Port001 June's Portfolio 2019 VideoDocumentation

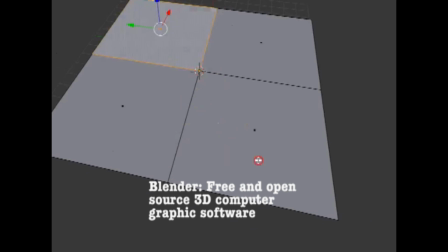(0:07)
For my major project, I use the software Blender, predominantly because I previously used this in my prototype assessment and mini major,
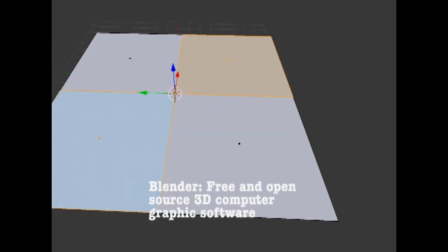(0:13)
and primarily because of this reason, I believe that it will be easier for me to use a software that I am experienced with and to an extent moderately skilled at.
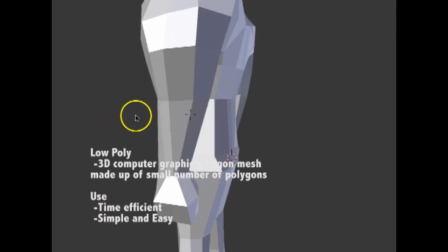(0:21)
For the art style, I have chosen low poly because it is simple and efficient and it takes up less time to animate a model. To create these simple models, I have decided to go with box modeling. Starting with a basic object, I use it as a basic shape for the final model, through subdividing, extruding, and adjusting its size. Originally, I had planned to implement sculpting in the later stages of my models, however, due to a change of plans,
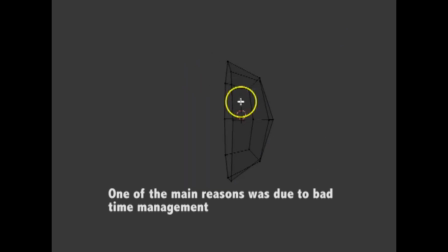(0:44)
I decided that repeating these steps in a more detailed manner and also adding several modifiers such as the mirror modifier would be sufficient.
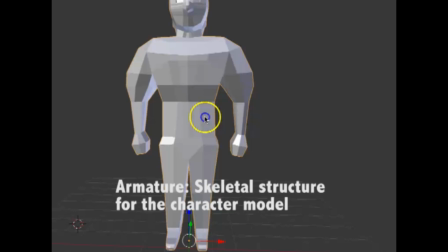(0:54)
After creating my character models, I needed to rig them with an armature, as this is the foundation for the walk cycle, which will then allow movement, like bones in a human body.
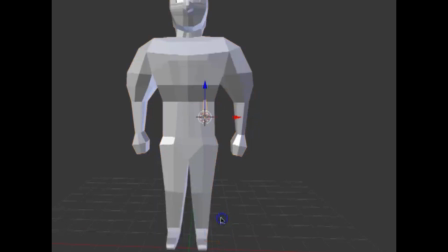(1:02)
To start with the rig, I selected armature in the menu and added a single bone.
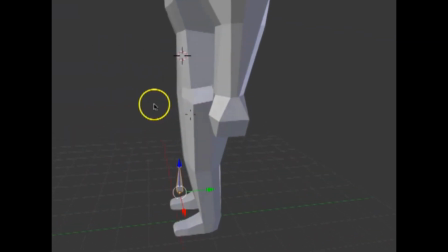(1:06)
Likewise with box modeling, the bone that I had started with becomes the mother bone, in which I use it to expand upon the entire skeletal structure.
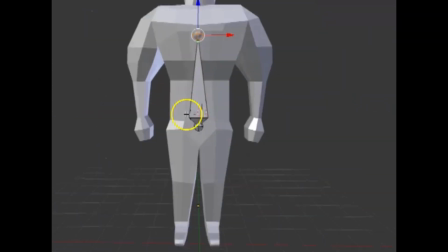(1:12)
From here on, I continue to extrude, position, and adjust the size of each bone so that it looks like a skeleton.
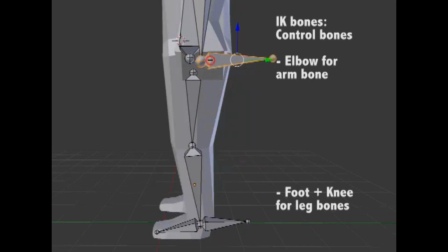(1:18)
For certain areas, however, I had to add the IK bones, respectively the foot and knee for the leg bones and elbow for the arm bones.
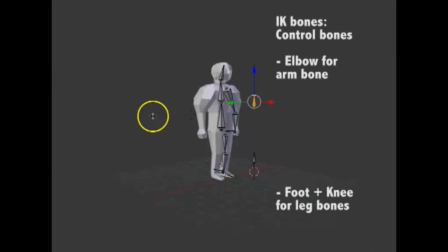(1:26)
This is needed and most importantly dispatched from the main skeleton, as these bones control the way the main bones rotate.
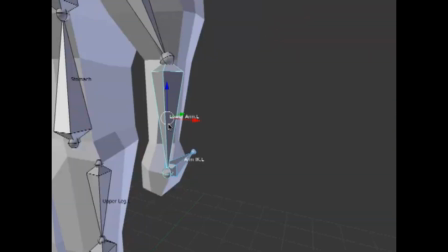(1:32)
Further on, specifically for the leg and arm bones, I adjusted the pole angle of those bones, as without adjustment, the way these bones are angled, it would move the wrong way.
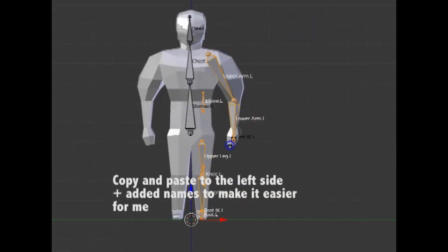(1:41)
After the main rig was finished, similarly to how I crafted my models, I mirrored the left side and duplicated it to the right so that I wouldn't repeat the entire process again.
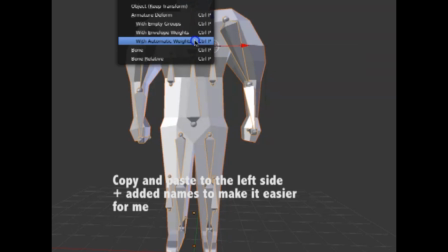(1:49)
The final step was to attach the armature onto the main character, which like all things were completely void of annoying issues.
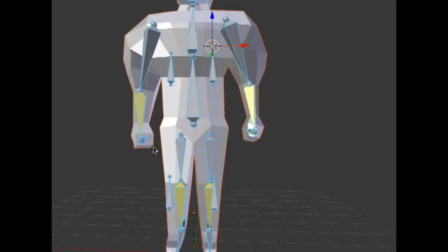(1:56)
Initially, the character model morphed in a weird way, but was soon solved with apply pose with rest pose.
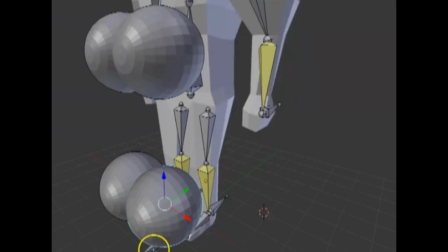(2:01)
Finally, though this wasn't needed, to make it even more easy for me, I replaced the IK control bones with basic shapes, as I disliked the complications with all the dotted lines and bones sticking out.
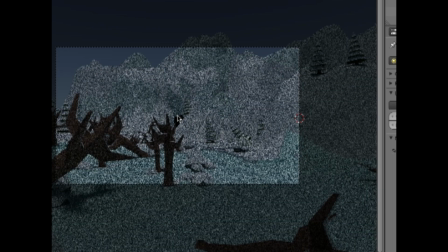(2:13)
A key skill that I used in my major work was the correct use of lighting, one for environmental lighting and the other for character lighting.
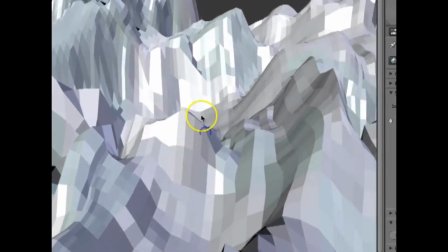(2:20)
In the menu, I added a lamp and chose the sun, which brightened up the atmosphere.
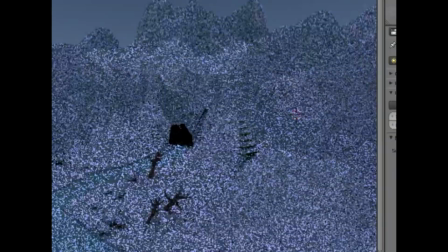(2:25)
Additionally, I played around with the color of the sun, and this served as a basic stage of color grading, as I wanted some level of cinematography in my animation.
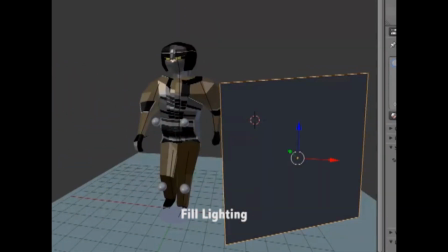(2:33)
I have also decided to incorporate the 3-point lighting system, which is a standard method that I use to illuminate the subject, whilst controlling the shading and shadows produced by direct lighting.
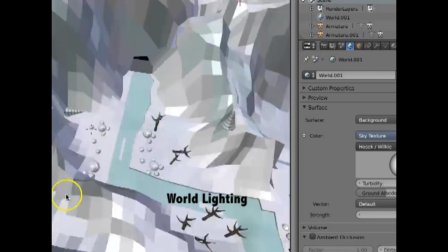(2:43)
Additionally, with environmental lighting, aside from the lamp, I also use the world lighting to illuminate the atmosphere.
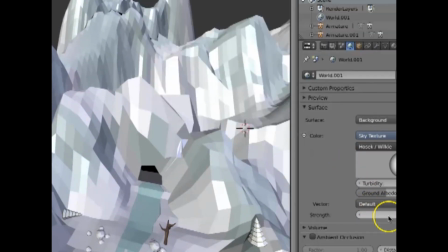(2:49)
I chose the background in the surface tab and sky texture in the color tab, which allowed me to adjust the strength of the brightness of the world.
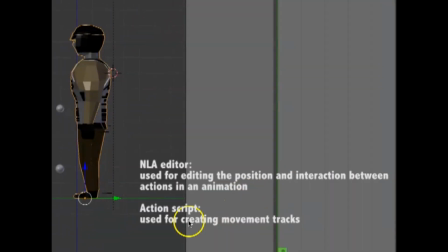(2:59)
For my walk cycle, I primarily used the NLA editor and ActionScript tools to create movement for my armature,
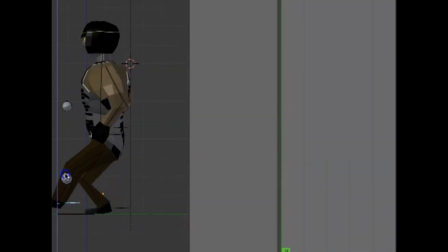(3:05)
in which one of the main rigs was a walk cycle, and the way I started was by opening the dope sheet and selecting the location rotation key in the bottom tab, which would allow me to insert a keyframe every time I move a limb on my armature.
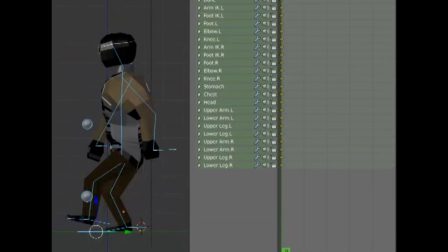(3:17)
Then I would create various poses to create a series of movements, and after selecting all the bones and pressing I, it would create a single keyframe for the pose.
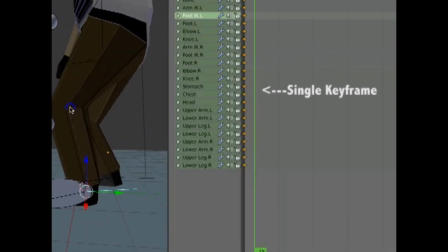(3:24)
After reflecting the pose for the opposite size, I moved to about 15 frames and create a keyframe there.
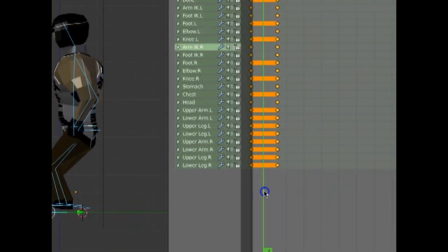(3:30)
However, to make a more smoother walk, I insert keyframes in between the two keyframes. I repeat the cycle, and I copy and paste the first frame and placed it on about 30 frames, making this the final frame.
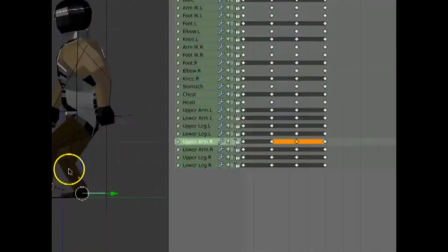(3:43)
However, to allow it to move from one place to another, I create a new action script, and move the control bone to one end to another.
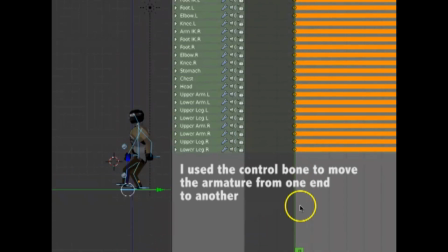(3:49)
Next, I go into the graph editor and change the settings to vector, which allows the same speed from start to finish.
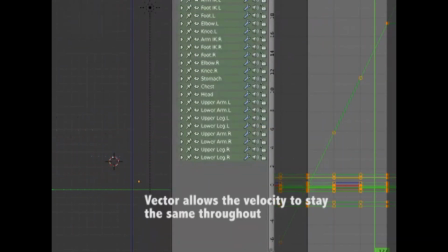(3:56)
The final step is to combine both the movement script and the walk cycle script.
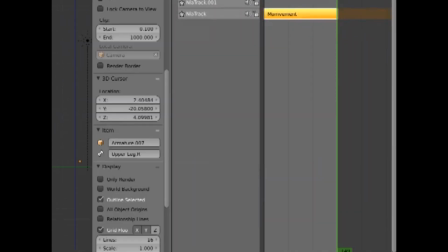(4:01)
From here, I move onto the NLA editor, insert the movement track and the walk cycle track.
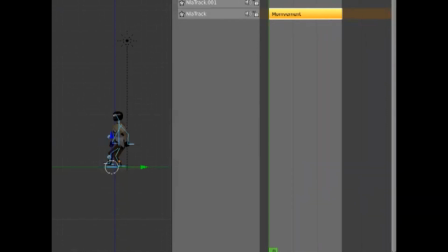(4:06)
After repeating the cycle enough so that it covers the movement, I change the ending frame to about 29, as the first frame was copied and pasted into the last frame, and this prevents the repeat of the two frames.